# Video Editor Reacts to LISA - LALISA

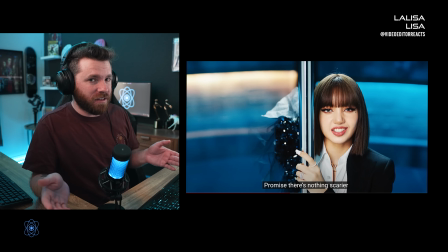(8:20)
So obviously we have 2 different shots here, but the position of the camera did not move. So there is a simple mask going straight down the center, and then her hand right here is actually masked out as well.
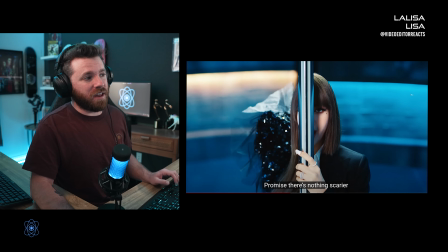(8:36)
What's also really cool is they darken this side
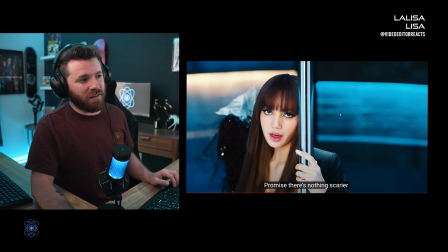(8:41)
a lot more than this side, because obviously she's leaving this area and going over here.
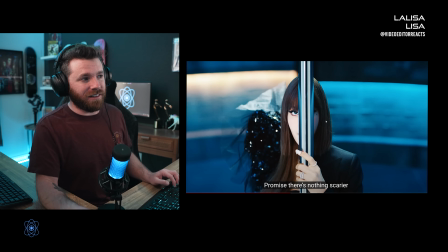(8:46)
So to emphasize it even more, they take the lighting and just darken it as she moves over. Oh man, the attention to detail.
I promise there's nothing scarier than me.
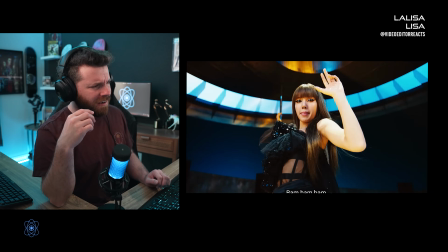(8:58) If anybody coming for my man, gotta catch a case, gonna bring my hand, bam bam bam, hit after hit, the rocks in my wrist, so I call them the Flintstones.
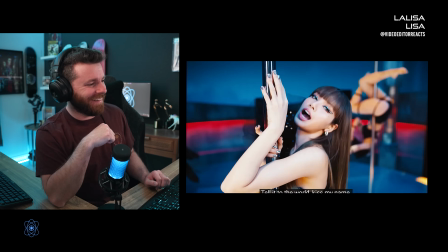(9:04) Ring the alarm, 세상에게 알려 내 이름에다 입 맞춰.
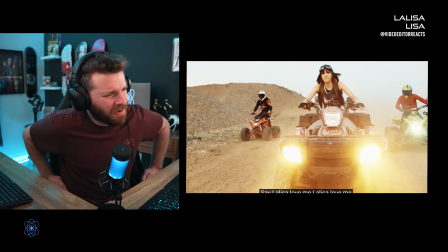(9:09) Say la, listen, love me, la, listen, love me, call me la, listen, love me, la, listen, love me,
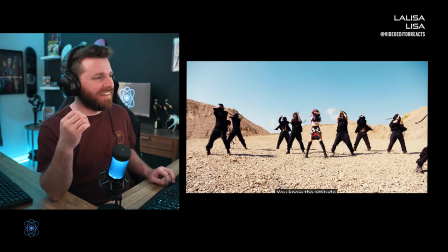(9:16) oh, I tryna add it to, but What, they're just in the desert now?
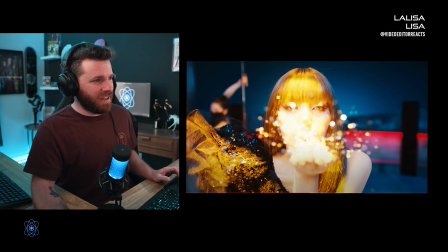(9:21)
What? The sparkles, I have no idea what that is.
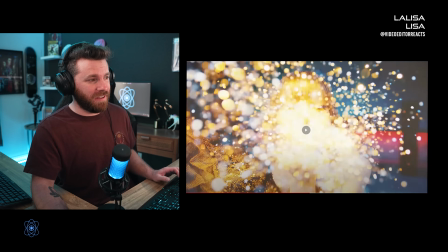(9:26)
What is that supposed to be, sparks or something? Yeah, I don't know. My guess, Yeah, my guess is that it's just like really thick like glitter essentially that she's blowing into. But we get that bokeh effect. That's why these stop doing that. But it's like a thicker glitters thing, I guess.
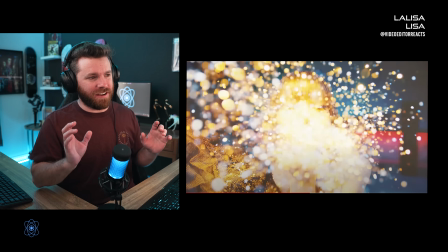(9:48)
But she's in focus and the glitter they just kind of like
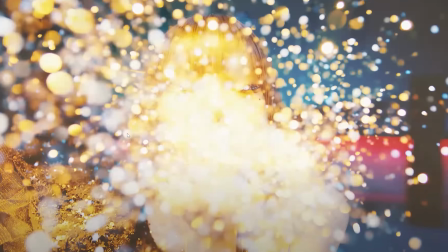(9:54)
overexposed and there's the bokeh, so they're out of focus.
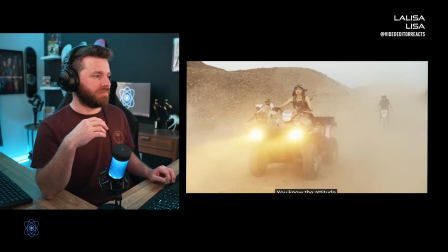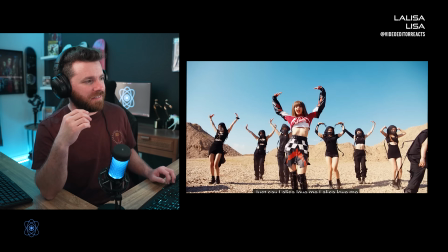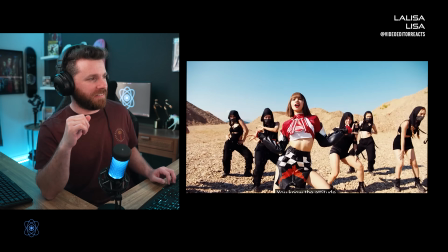What? This is what just happened? There's a whole different style almost of the song, and that was an amazing transition. Man, I love reacting to these. It's so much fun.
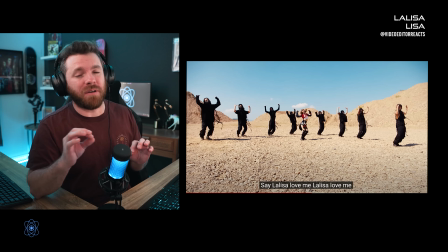(10:43)
So very minor detail here, but it makes all the difference in outside shots.
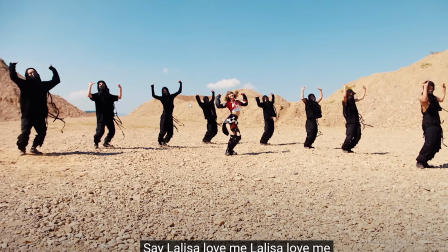(10:48)
Right here, we see this wide shot of all of them, and we see that the sun, obviously natural light, is shining onto them.
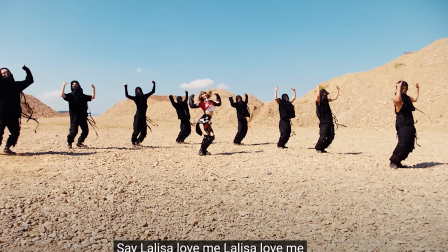(10:57)
But the other side, if we see the contrast in her face, it's very dark.
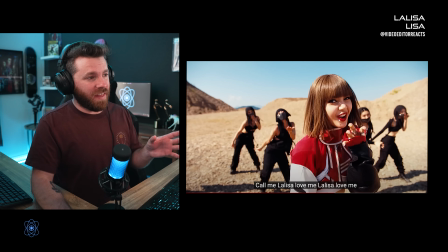(11:02)
So now what we see here is that her face is not as contrasty. They are back there, her dancers. We see the difference that it's just really dark. You can barely like tell any details and everything. But for her, now that we're at a closer angle, we are able to have somebody go up there with a reflector, and reflectors are, you know, fairly cheap and all that. So this is a cool technique if you want to try this in any way you want to while filming something outside. You take a reflector, you aim it kind of on the ground. You kind of like aim it like, yeah, there you go. Kind of like that along the ground. It shines up. And it captures the sunlight, reflects it up, so it fills that shadowy
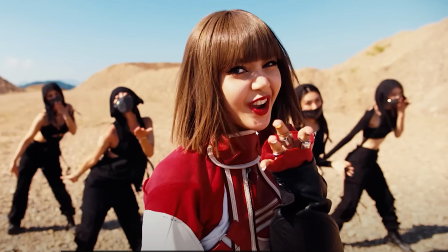(11:50)
side, and it obviously gives that same color to that tint of the sunlight.
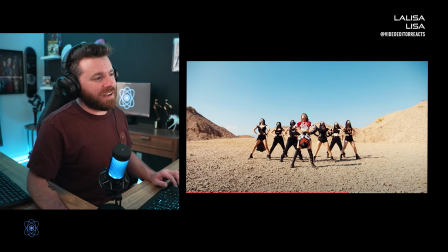(11:58)
And then this transition piece, oh my gosh, going up into the sky. So it's all camera movement, and it really is just a quick frame that they cut. You end that shot on going up, and then you begin the shot going up as well.